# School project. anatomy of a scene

I'm Jordan Peele, and I'll be doing a scene anatomy for my movie Get Out today.
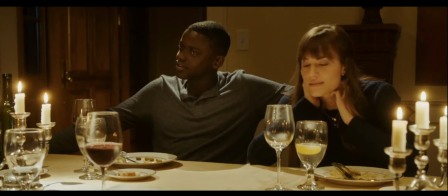8s
Now, let's get into it. Alright, first question.
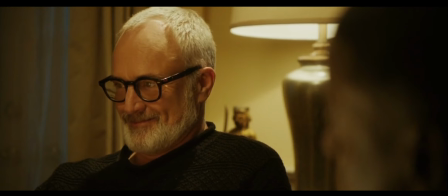13s
How did you use pacing to change the tone of different scenes? Great first question, love it.
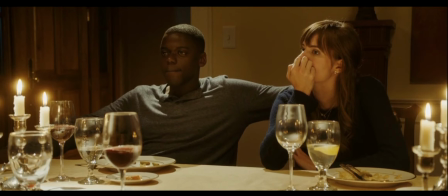18s
Yeah, so I started fairly simple with a lot of scenes that change the atmosphere.
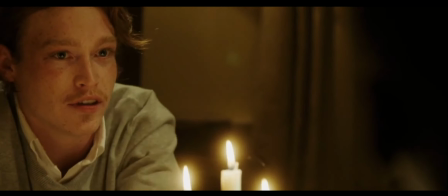23s
When it comes to horror films, it's important to get the viewer on the edge of their seat, waiting for the moment everything flips.
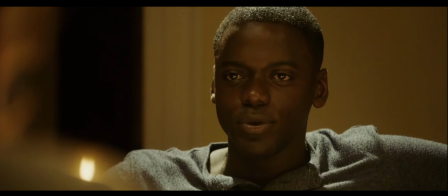29s
In the table scene where everyone is eating, I reuse a cinematic technique I love,
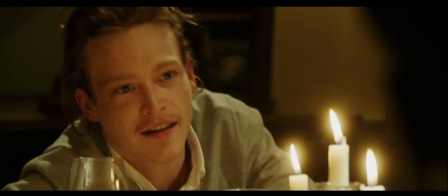34s
where suspense is added to a scene and then quickly taken away by a quick call out or a flash forward to create a tone shift.
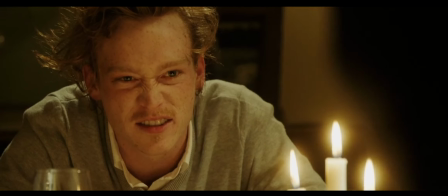43s
This makes the viewer left in suspense for longer, waiting for the eventual collapse, where everything comes together.
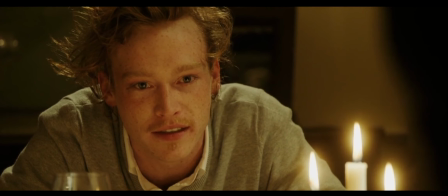50s
This method is used by a lot of horror film writers to get the viewer to come out of their seat
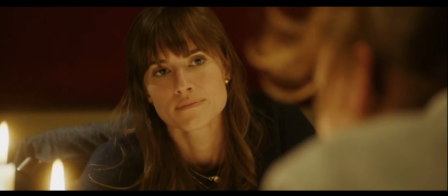55s
for a good first watch into the right atmosphere where nothing feels quite right.
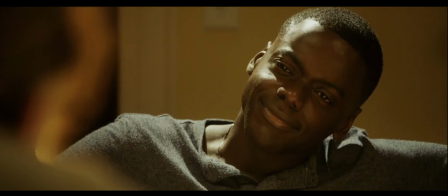59s If you really pushed your body,
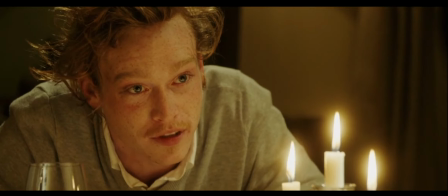63s and I mean really trained, no pussyfooting around, you'd be a fucking beast.
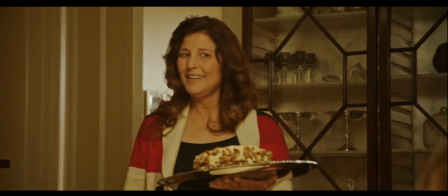71s Carrot cake. Ooh. Hi. Carrot cake.
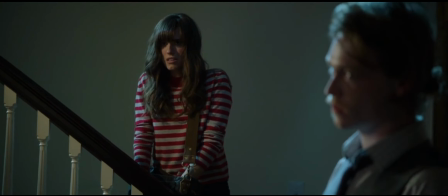78s
Second question, how does sound design change some moments in the movie?
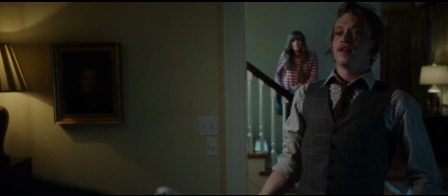84s
Sound design was a really fun aspect to work with, because this scene here is one of my favourite ways to help with the second watch.
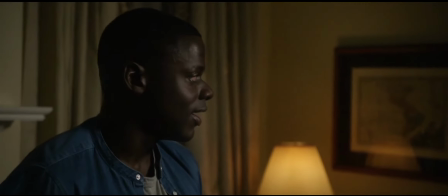92s
When we're watching Chris devolve into chaos after realising everything about the family,
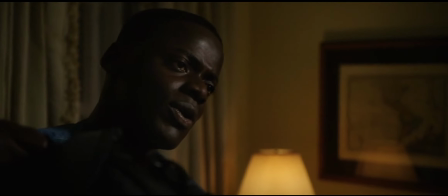97s
you can hear Rose searching through her purse, and you can hear the faint sounds of a jingle of metal, showing that it's all a performance.
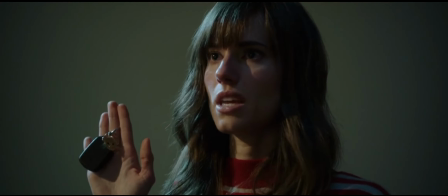105s
This was one of the many small little details that made me love using
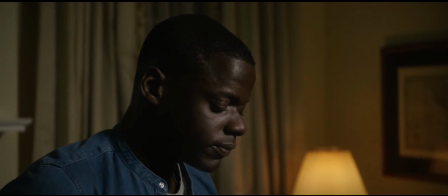109s
sound design and adding it for a great first and second-hand experience of the film.
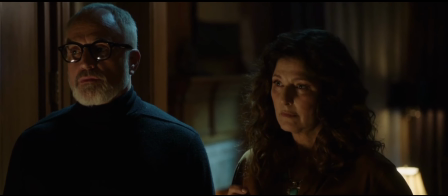114s
Pieces like this and watching people experience the little things for the
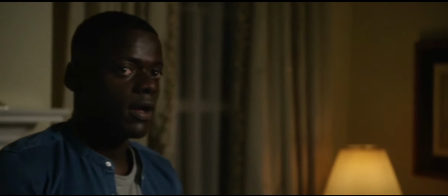119s
first time are one of my favourite things and pieces of creating films.
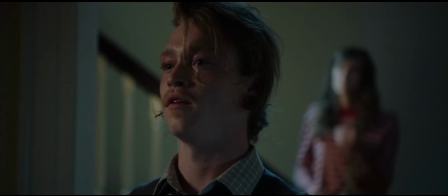126s Come on.
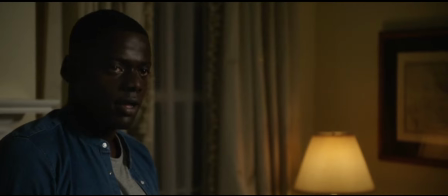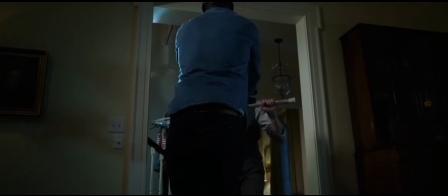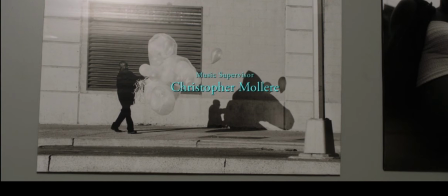138s
Third question, how did your use of a montage summarise the life of Chris and show the way he thinks?
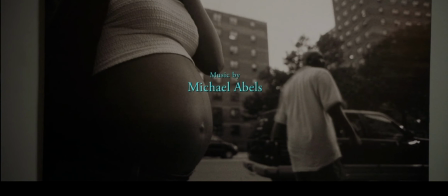144s
This scene was one of the few areas where we see Chris's art and how it helps represent him as a person, so I love that you brought it up.
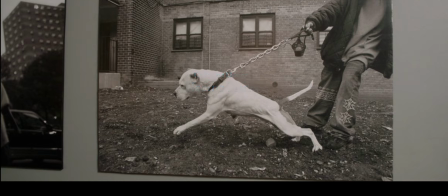153s
In this scene, I wanted to show off Chris's personality by showing his art as a trapped freedom theme.
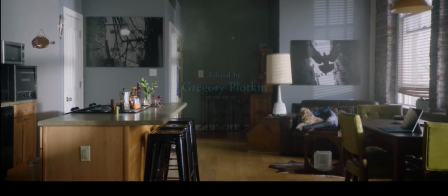160s
Having the dog in attack mode being held back by the leash, the pregnant lady,
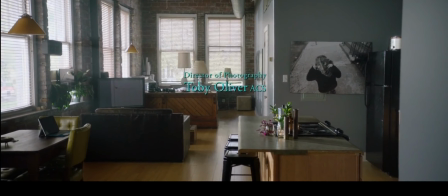164s
and the birds flying free in a flock help to show how everything in this world strives for freedom, but is held back.
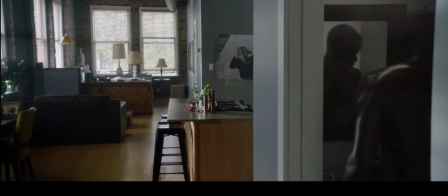173s
The dog is held back from its target by the leash, the bird has to stay with its flock.
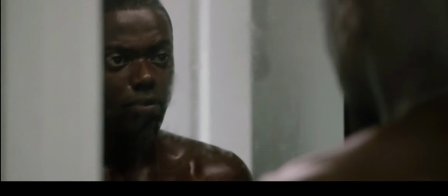178s
This was always an overlooked and subtle way to show Chris for who he is and who he wants to be.
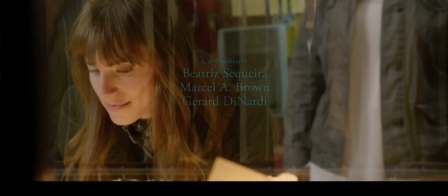183s
I'm grateful to Boogie Photography, who took the photos and made this beginning really what it was.
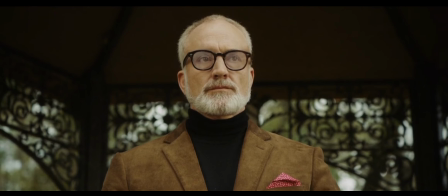192s
Fourth question, how did the use of props, sound design and acting come together to make the bingo scene stand out above the rest?
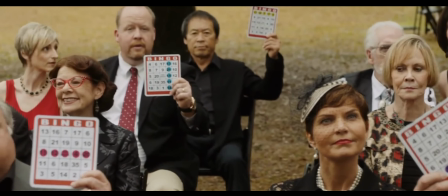200s
The bingo scene was so good, loved every second of filming for it. Having the silence really helped the scene.
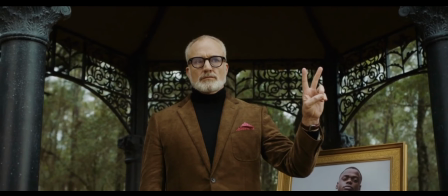207s
We originally wanted a loud scene with bickering, however we found the music by Michael Abels, wonderful composer by the way.
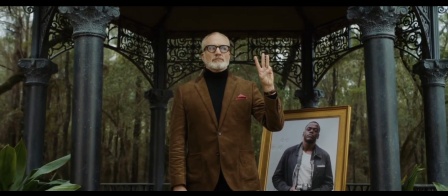214s
He really brought out the music and had this gripping feel that when
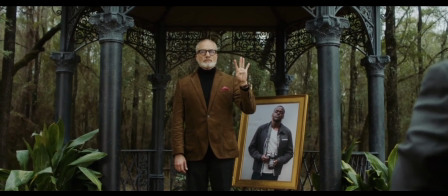219s
combined with the simple hand movements accompanied by some props like the bingo cards going up,
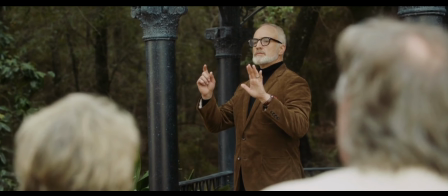224s
really helped this stomach turning feel that hit deeper and helped bring out the slavery elements.
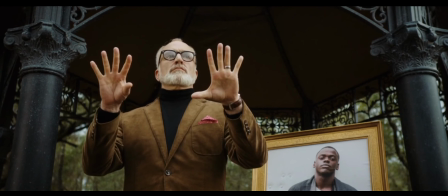232s
Overall, having all these elements come together to show the tones I was hoping to bring to light with this film as a whole was so great to do,
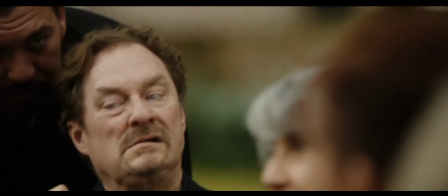240s
and I appreciate the great actors that helped me do it.